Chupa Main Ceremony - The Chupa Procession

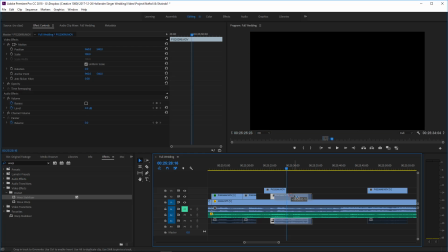[54:11]
And now we'll put this.
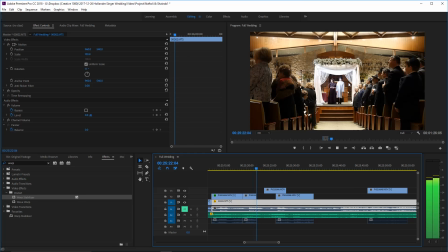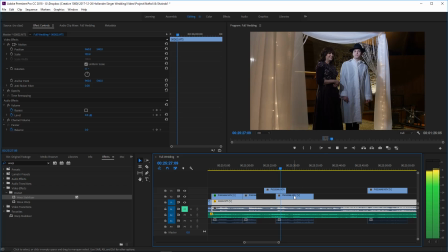[54:18]
And then we'll go to this part here.
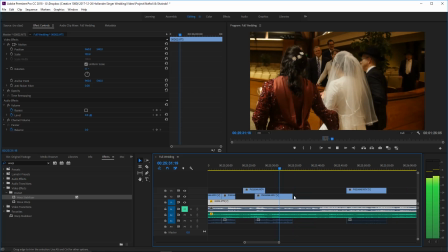[54:23]
I want her to be a little further away from the doors at that point already.
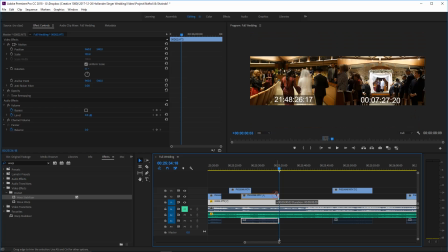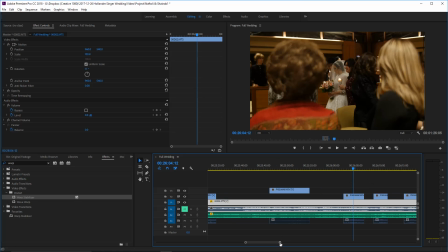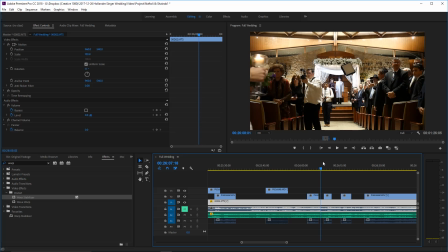[54:40]
Right, and at that point she's further down the aisle already,
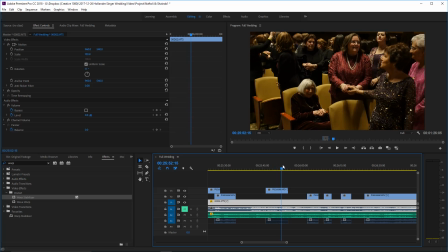[54:48]
and at this point she's coming around the bend.
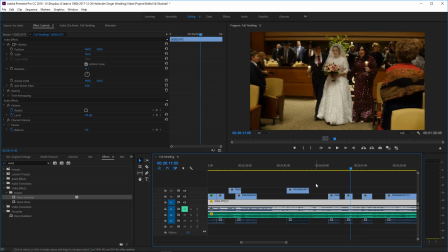[54:55]
And here we have that shot of everyone looking, and we're just gonna make believe they're looking at the bride.
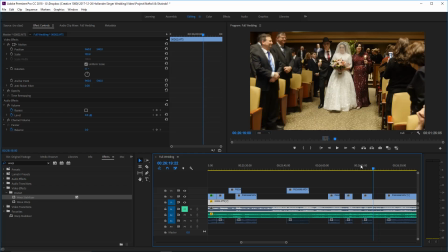[55:03]
So let's decide where we want to use that. That shot can break up any of these clips.
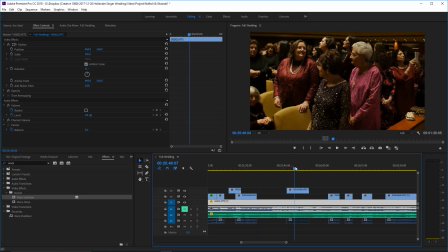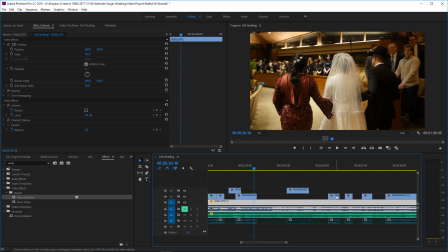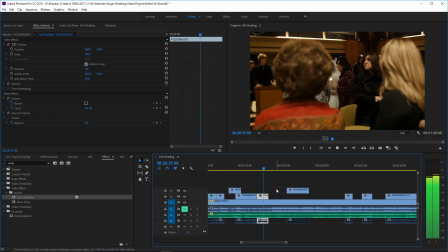[55:24]
They're looking down the aisle, so it kind of makes sense that she should already be in the aisle.
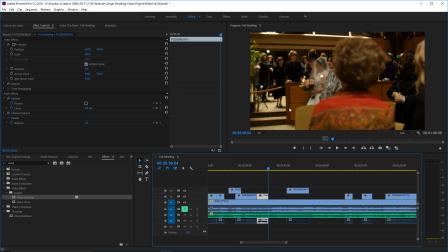[55:30]
So let's see if this goes well here.
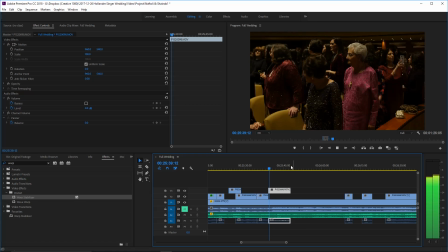[55:36]
That works, because it's hard to tell.
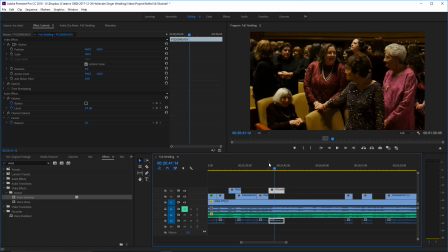[55:41]
I mean, you could tell, because I'm pointing it out to you, that she's actually reaching the end of the aisle.
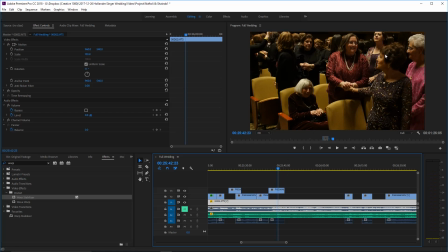Let's see.
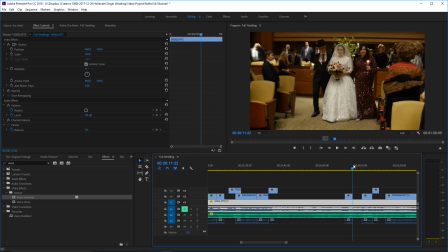[55:58]
And you see her holding hands. It's a, a little bit of an emotional gesture.
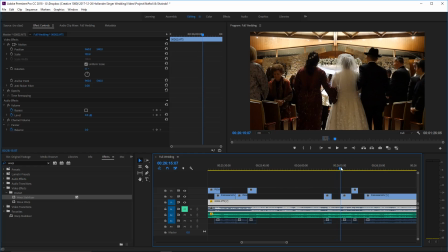[56:03]
I don't want to completely get rid of this clip yet, in case I want to use the rest of it later.
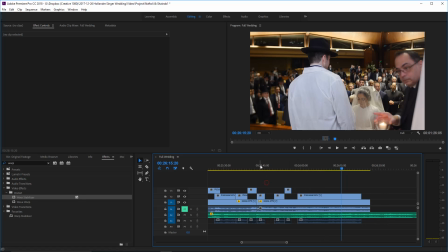[56:11]
This is going to be a point where I kind of do want to use that second camera.
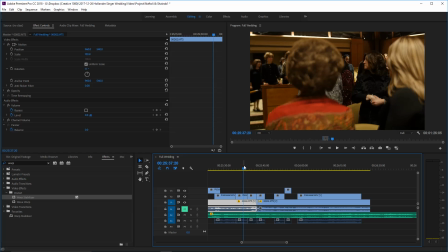[56:16]
And that we have the second camera, I do intend to use it.
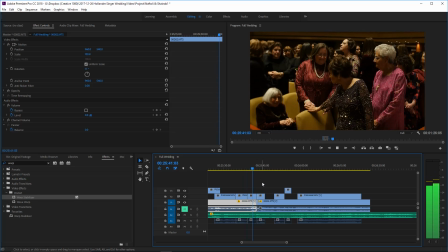[56:20]
I just don't want it to be a crutch, and you're gonna keep hearing me say that again and again.
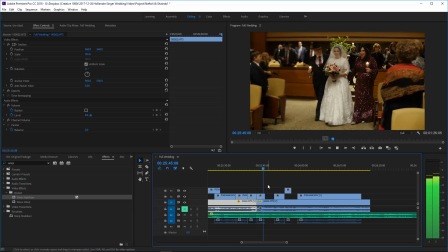[56:25]
As long as it's not being used just to fill in blank space for no reason.
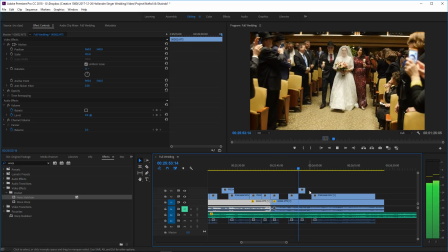[56:33]
Tell the story. That's all we gotta do. We are storytellers.
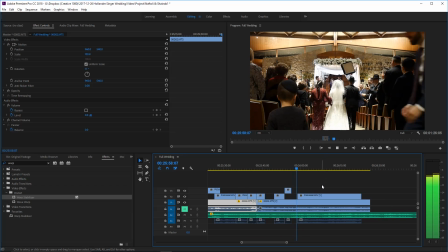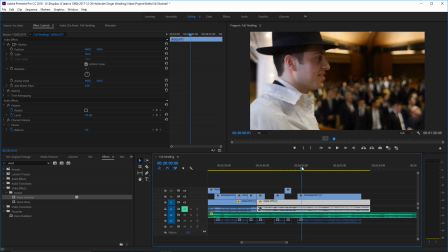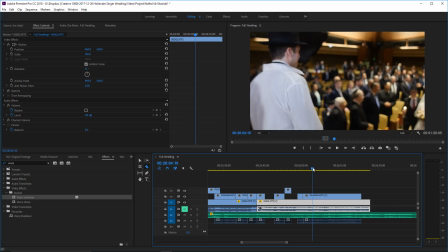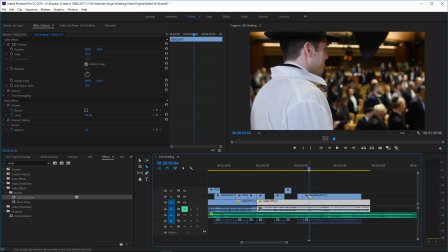[56:54]
Okay, so I want the shot of him looking, and then
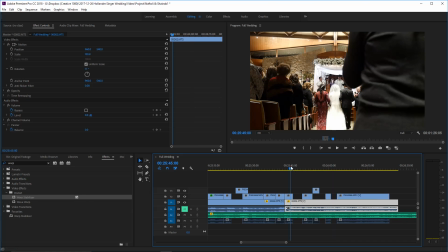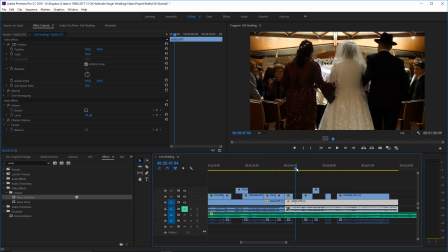[57:06]
you sort of see the smile out of the corner of his eye, and I want that. I don't necessarily need the spot in between, and now I'm going to use this. Right, you see her smiling and looking.
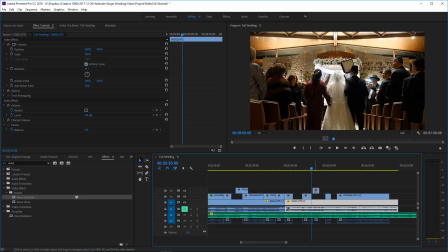[57:21]
So we're going to put this.
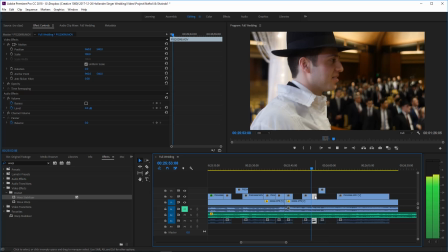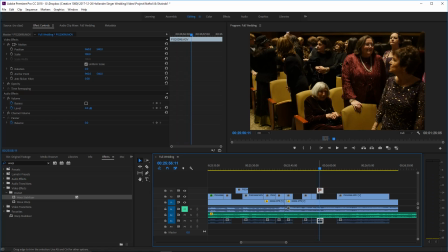[57:30]
And as she's coming down the aisle,
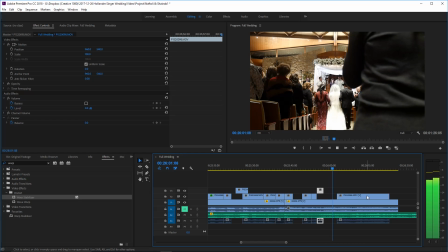[57:38]
we'll make people
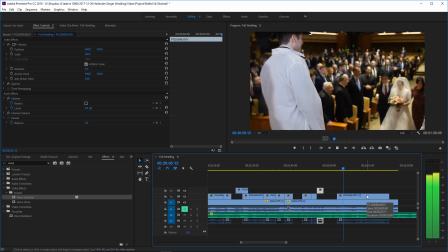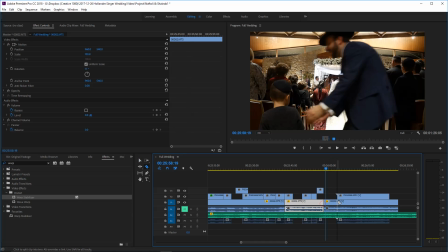okay.
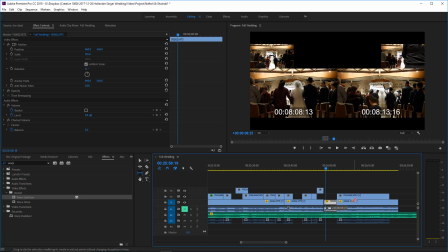[57:56]
I don't want this part of that shot, so we're gonna use the slide tool
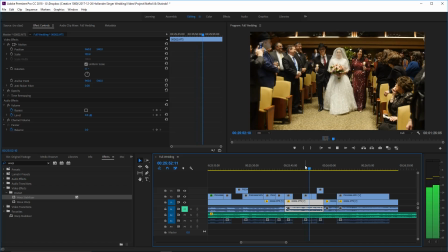[58:05]
and get a point with that kid not in there.
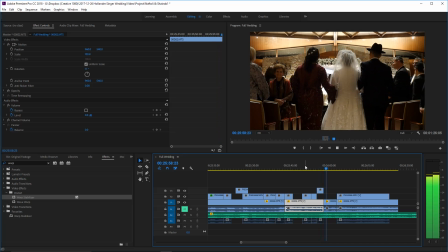[58:11]
So let's try that, and let's just make sure it kind of works.